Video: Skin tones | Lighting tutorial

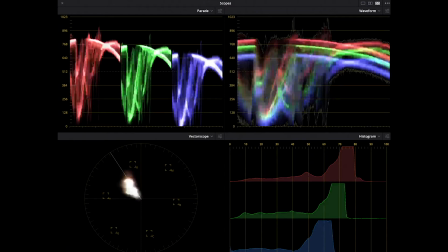But again I've not deviated, I might just arbitrarily create an additional layer here just to prove that this is not the case,
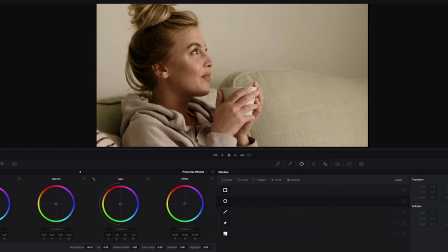but I can actually change the temperature and you can see I can warm it up and cool it down and I can also move it around more towards magenta or around more towards green. You can see as soon as I deviate from where I recorded it looks wrong. That looks too pink, that looks too green, that looks too warm, that looks too blue. So actually doing nothing is where it works best. That's not an accident, that's because of everything that I'm talking about, about using the right equipment and using the right approaches to guarantee that things where color absolutely matters, whether that's the packaging of a specific brand you're working with, or in this case, it's a model and you're trying to be faithful to their natural look. Also in terms of skin and faces and lights, it's worth thinking about the quality of the light, which is to say the softness or hardness of the shadow that's created by that light.
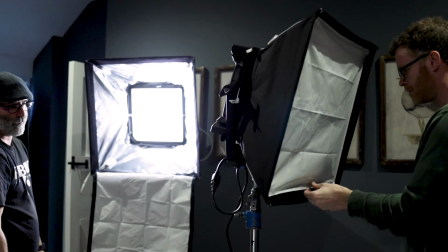You'll notice when you see the behind the scenes for this shoot that we were often using soft boxes.
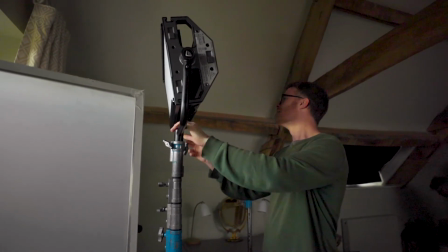In this particular scene we also had a softened Gemini
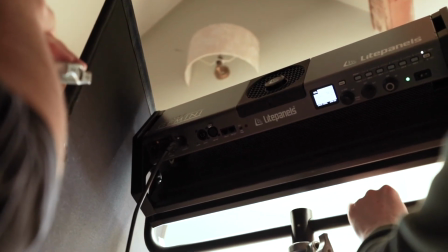bouncing off of a poly board and then bouncing back through another layer of diffusion. This process is known as a book light process and it creates essentially a double softening of the light and we're doing that to create this very
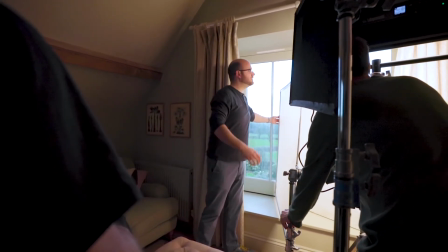gentle transition from the light side of the face across to the dark side of the face so the key side to the fill side.
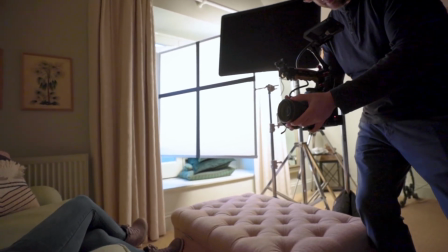In this particular scene we only used one key to simulate the light coming in through a window that was next to where our model was located.
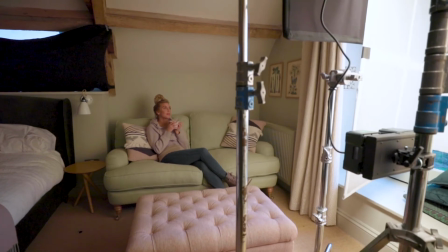So actually we're just using the the general light walls in the space where we were shooting to actually kind of fill in the shadow areas.
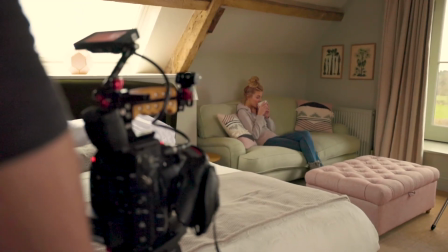But we've set the light at a certain intensity and we've worked to soften it to a certain level
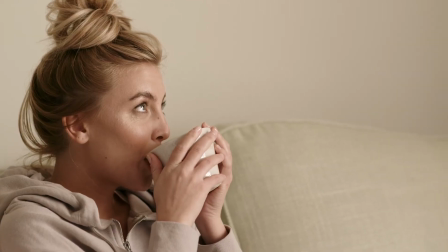whereby we get a lovely wrap around the model's face,
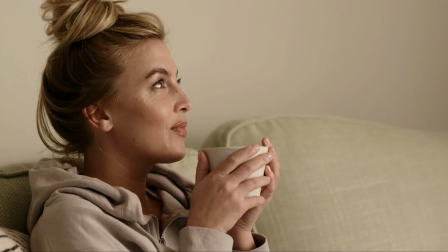using that difference from that fill, from that shadow side to the key side, to really create a three-dimensional look. And three-dimensionality with lighting is really, really important, particularly with faces, because ultimately this is a two-dimensional medium that we're looking at. This is a two-dimensional representation of Tara, our model, and we can use lighting, and we can also do this in post to a certain extent as well, to really reinforce the fact that this is a three-dimensional thing we're looking at. The more you do that, the more you invite the viewer to kind of become enveloped by what they're seeing and really engage with the scene, and it feels more vivid and realistic to them, and the more engaged they will be with the story that you're trying to tell. But that idea of that soft transition from the key to the fill side is a really important way of doing that. And it actually is a very old trick. In fact, we all know this from when we're kids. If you draw a circle on a piece of paper, even a very young child will describe to you as drawing a circle, but if you shade in one side of that circle, they will say this is a ball or a sphere,
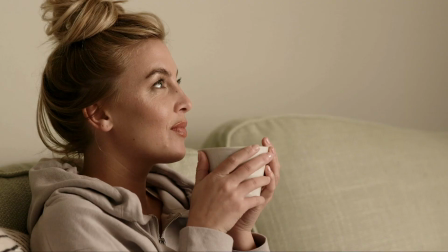and that's essentially what we're doing here. We're shading in one side of the face, we're creating that shadow side to softly transition to the key side, which is giving us that depth and that lovely transition.
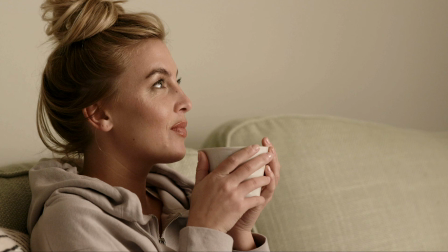There's no definitive termination point, and because of the structure of the face you know Tara's got fantastic cheekbones so we can see how we have this actual sort of undulation where the shadow creates underneath her cheekbones and then down past her jaw and then into the crook of her neck and you end up with this lovely transition of light.
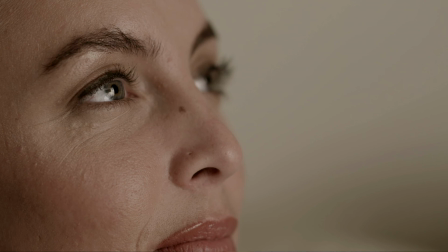In terms of color accuracy we've used all of the tricks that I've already talked to you about to make sure that this just looks great and vivid and accurate with with minimal color correction work and the right tools and the right methodology allow us to create these rich, vibrant, accurate skin tones, lovely soft appeal and look to the way that the light's falling on our subject's skin and catching in her eyes and gives us exactly what we were setting out to achieve.